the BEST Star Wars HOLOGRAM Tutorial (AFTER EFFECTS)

I thought it would be funny to have a giant headed Sluka, but Chris really didn't want to lose the naked Pilates joke, so that's our compromise. Up until this point, things have been pretty simple, but you know us here at Production Crate, we cannot resist a challenge or an opportunity to overcomplicate things. So we want to do one shot with a moving camera. And the way we're going to do this is we're going to put Sluka on a turntable and we're going to film him, you know, spinning around. But we're going to need a real life camera move to match up with it, which is going to be a lot more difficult. So here's my plan.
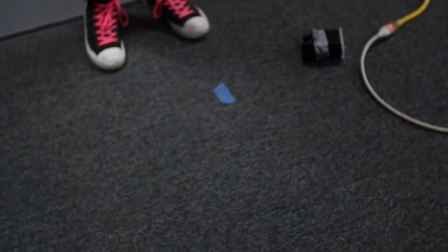(12:50)
I marked the center point here. This is where the hologram is going to actually appear.
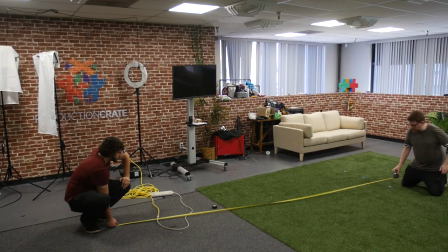(12:54)
And we took a tape measure and we measured out how far we want the camera to be away from this center point. And then we went all around the room with that tape measure, putting down little tracking markers to mark out a perfect 90 degree slice of a circle, basically.
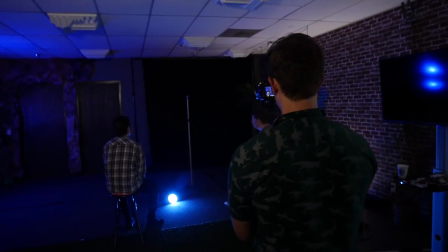(13:10)
And we're going to follow that with the camera. And then hopefully that all matches up well.
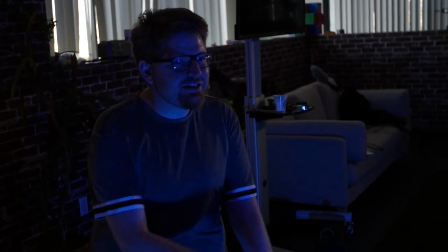(13:13)
Apparently, Chris is the only one who's able to operate the steady cam, so the ghost of Sluka volunteered to shave his mustache and act as a stand-in.
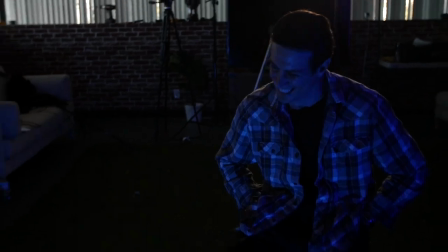(13:22)
Okay. Thank you. The coolest thing about the steady cam rig we used is that it always works perfectly.
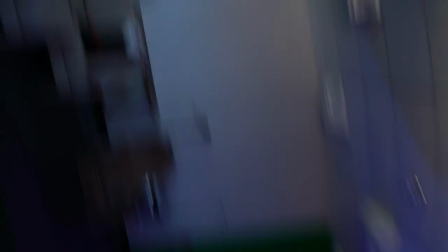(13:31)
Yeah. Oof, what's wrong with this thing today? Jesus. Okay, just kidding.
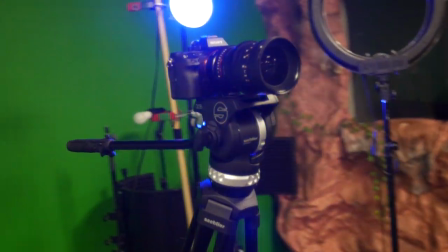(13:35)
In the end, we ended up building a super new and shiny janky boy out of the tripod and a wheelchair.
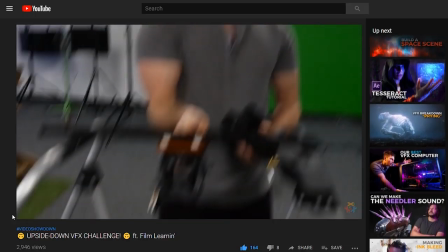(13:42)
It is the latest in a long and proud dynasty of janky boys.
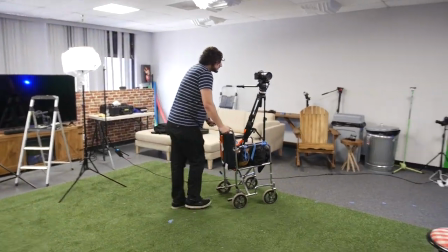(13:46)
This, of course, ended up working out really well, as all janky boys do.
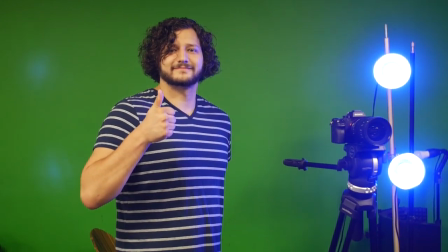(13:52)
Janky boy for life! Since the path we drew out for the camera is a full 90 degree chunk of a circle,
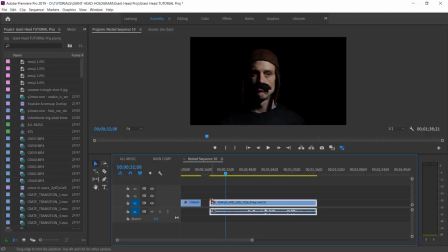(13:58)
we just need to grab a similarly timed chunk of Sluka's head footage to match, which is good because 90 degrees is easy to estimate. And then we just need to speed up the background footage to make it take up the same amount of time. And now it all matches up. We added a bunch of glitches to this footage.
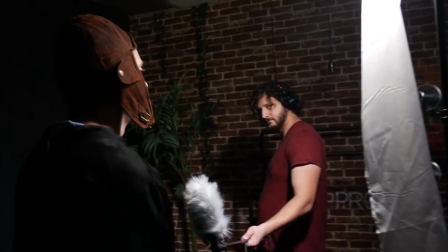(14:14)
We couldn't really record dialogue with Sluka on the turntable because of the noise,
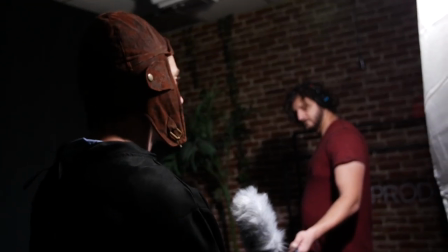(14:18)
and also because we knew we might have a hard time matching up with time ramping for the backplate and his footage.
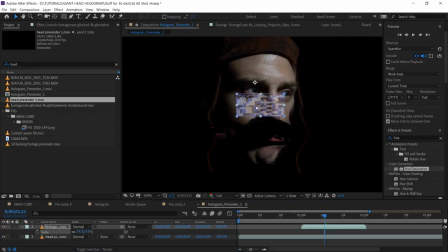(14:25)
So to make up for it, we just added extra glitches over his mouth, and now he can say anything he wants.
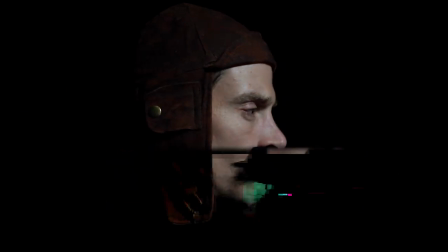(14:31)
I stole that trick from Zordon. From Power Rangers? Yeah. Okay, so in Power Rangers, they have a mentor called Zordon, and he's a big floating head,
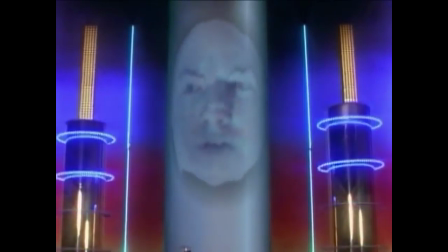(14:38)
and his mouth was always super blurry, and that's because they just use the same clip of him over and over again.
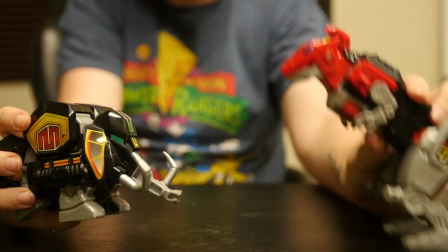(14:44)
Nice. So I stole the same trick. Anyone out there who's the exact same type of dork that I am is gonna know what I'm talking about.
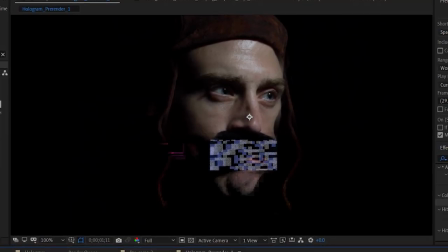(14:51)
Oh man, you're probably saying I have to do all that work all over again.
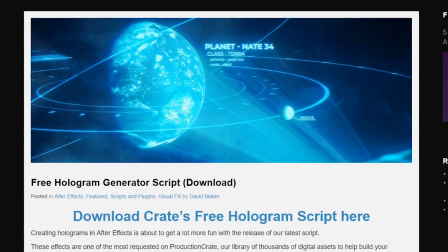(14:56)
Well, no you don't. We've actually created something very special for you.
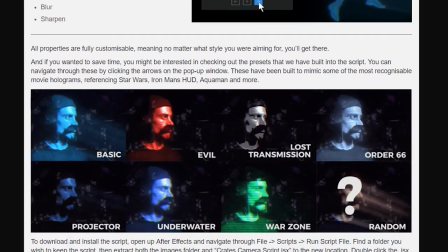(15:01)
In the description of this video, you will find a link to the newest script on Production Crate, the Crate Hologram script.
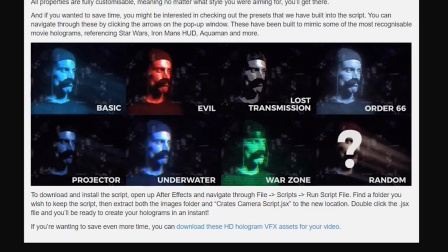(15:08)
It is super simple and easy to use. As a matter of fact, we used it in most of the shots seen in this video. It's a free script, guys. It's really easy to use.
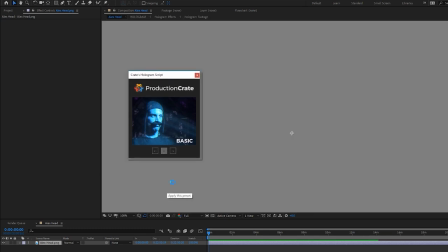(15:17)
You just pick a preset and apply it to your footage, and you're gonna get a bunch of controls to further tweak it from there.
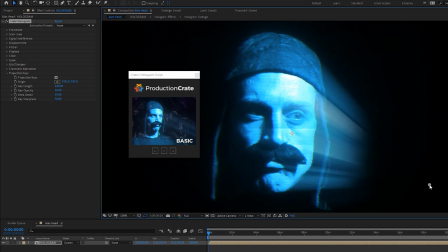(15:24)
Leaving it on basic is going to get you pretty much the same look that we used in the tutorial.
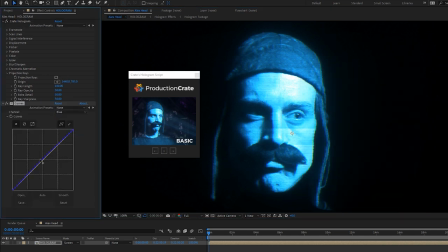(15:29)
The only difference is that we ended up adding a bit of extra blue on ours to match our lighting and our scene, which was very, very blue.
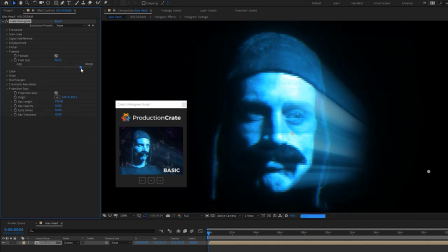(15:36)
It is. There's a bunch of controls in here that we haven't talked about in the tutorial. If you want to add some extra detail, just play around with it.
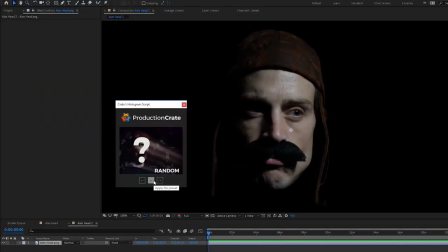(15:43)
There's also 8 presets to choose from, including a random button. You can apply the random preset, and if you don't like what you get from it, just undo it and try it again. It is random. People will think you're so creative with your unique hologram. We're not gonna share your secret.
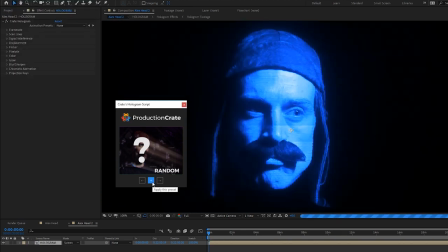(15:57)
It's safe with us. Guys, this is not officially released yet, okay? It's our little secret for now.
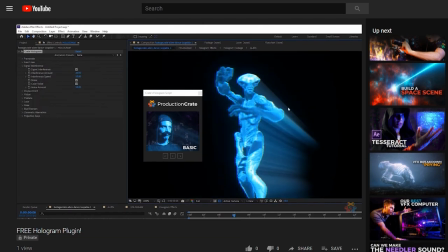(16:02)
Next week, we're gonna do a more detailed launch video that fully explains how to use everything included in the script, so make sure that you're subscribed if you wanna see that.
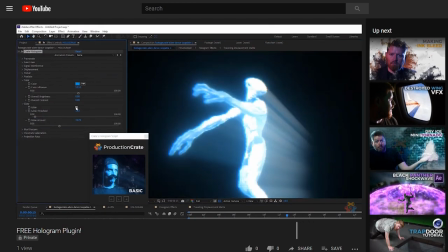(16:10)
But for now, this is just for you. Keep it on the lowdown. You can tell people.
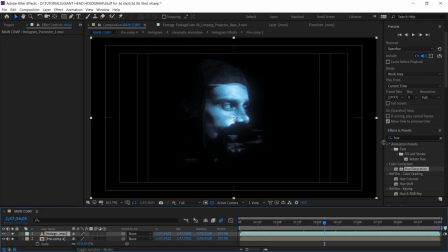(16:15)
Once we got those hologram effects applied, we're gonna want to track our footage using the 3D camera tracker.
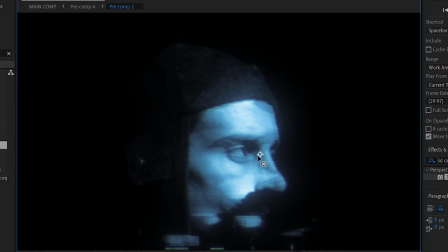(16:20)
We'll make sure the anchor point of our hologram head layer is near Sluka's eyeballs, and we'll attach that to the tracking marker on the middle of the scene.